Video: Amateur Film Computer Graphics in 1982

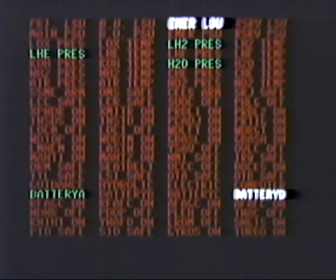502s
Here I'm using the computer's built-in character set and color filters to produce this color display.
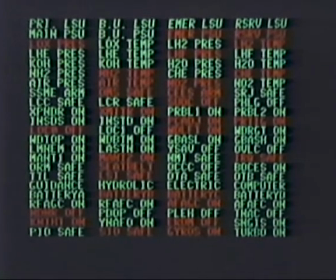508s
We want something very similar to this for our next film, but written in an extraterrestrial character set.
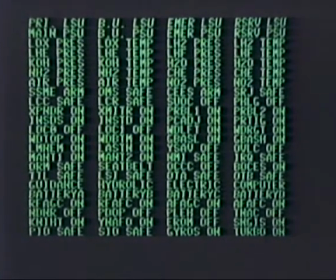516s
And if anyone in the audience thinks creating and then entering into the computer an alien character set is fun,
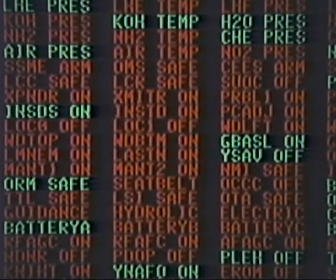524s
please contact me and they can help.
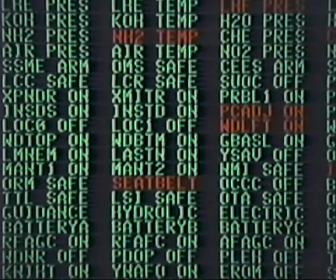530s
This film was run backwards to show all systems snafu after a nearby nuclear explosion.
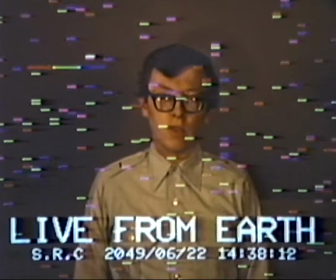539s
Here's one of my outtakes. This is supposed to be a long-distance video phone call from Earth to the asteroid belt.
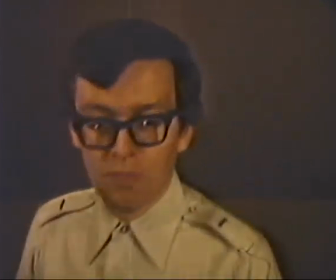547s
What I did was photograph myself mouthing words in front of the camera. I still don't have a sound camera. And then background the film, and then made some
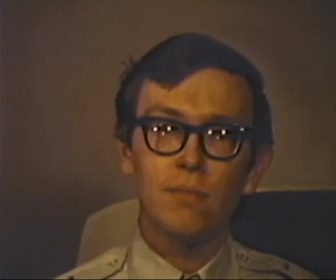560s
computer-generated static to represent noise in a digital television picture.
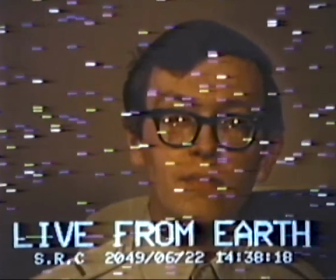566s
And if you notice in the lower right-hand corner, the clock is actually working.
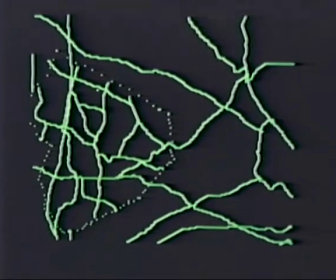572s
Here's a computer display from our upcoming film, where a ground vehicle metamorphizes into a spacecraft.
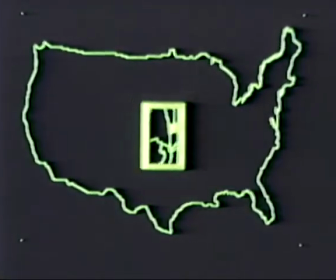581s
So the navigational system quickly switches from United States road maps to interplanetary display.
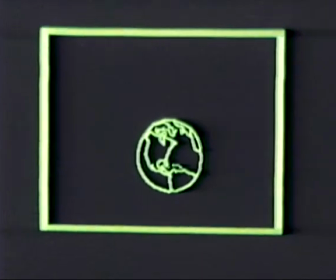587s
Trace them I would have liked to use a color version, but it wasn't ready at the time. This is nice.
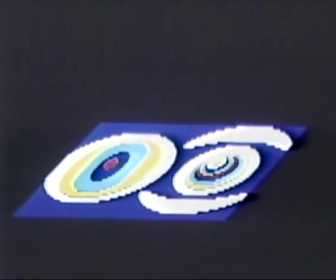597s
It takes about 250 frames or so to do one continuous loop,
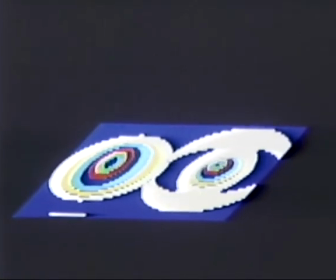603s
but after that the piece of film could be spliced to itself and then run continuously in the backdrop of our spacecraft.
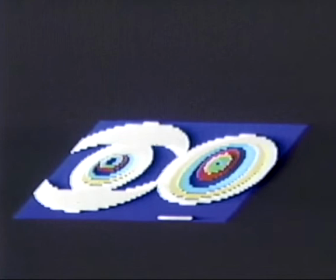614s
You notice for a moment there it looks like the CBS logos. I wonder why CBS hasn't gotten onto that.
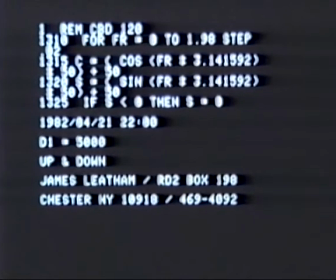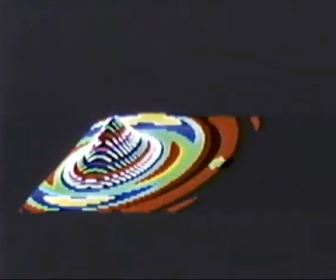634s
Okay, here's something else I did. I tried to get finer graduations in color.
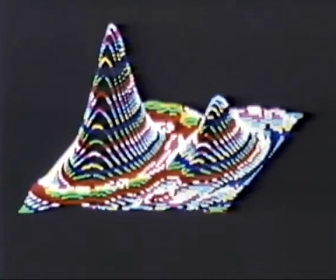643s
You notice that they're touching 0 and going right back up again? No, they're not.
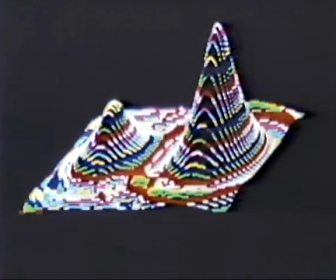648s
Or are they? Well, anyway, the color's better here anyway.
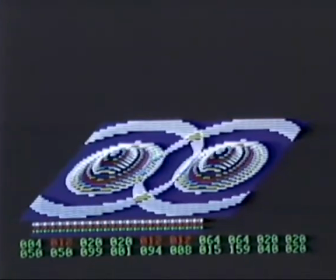653s
Here's a slightly different version of that color Bessel figure. You notice that the graduations are finer here.
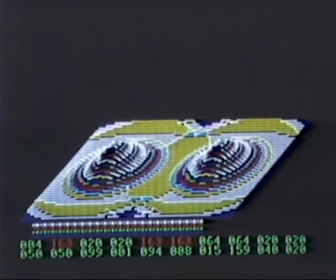663s
This is a really neat effect, right about here.
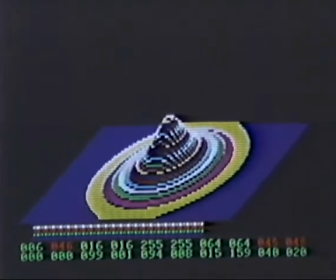672s
I like that. But I'm going to have to work on my fade out.
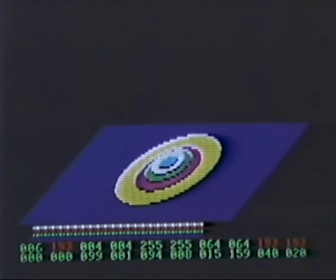678s
I think I had some camera jamming problems at the time. And this is the end.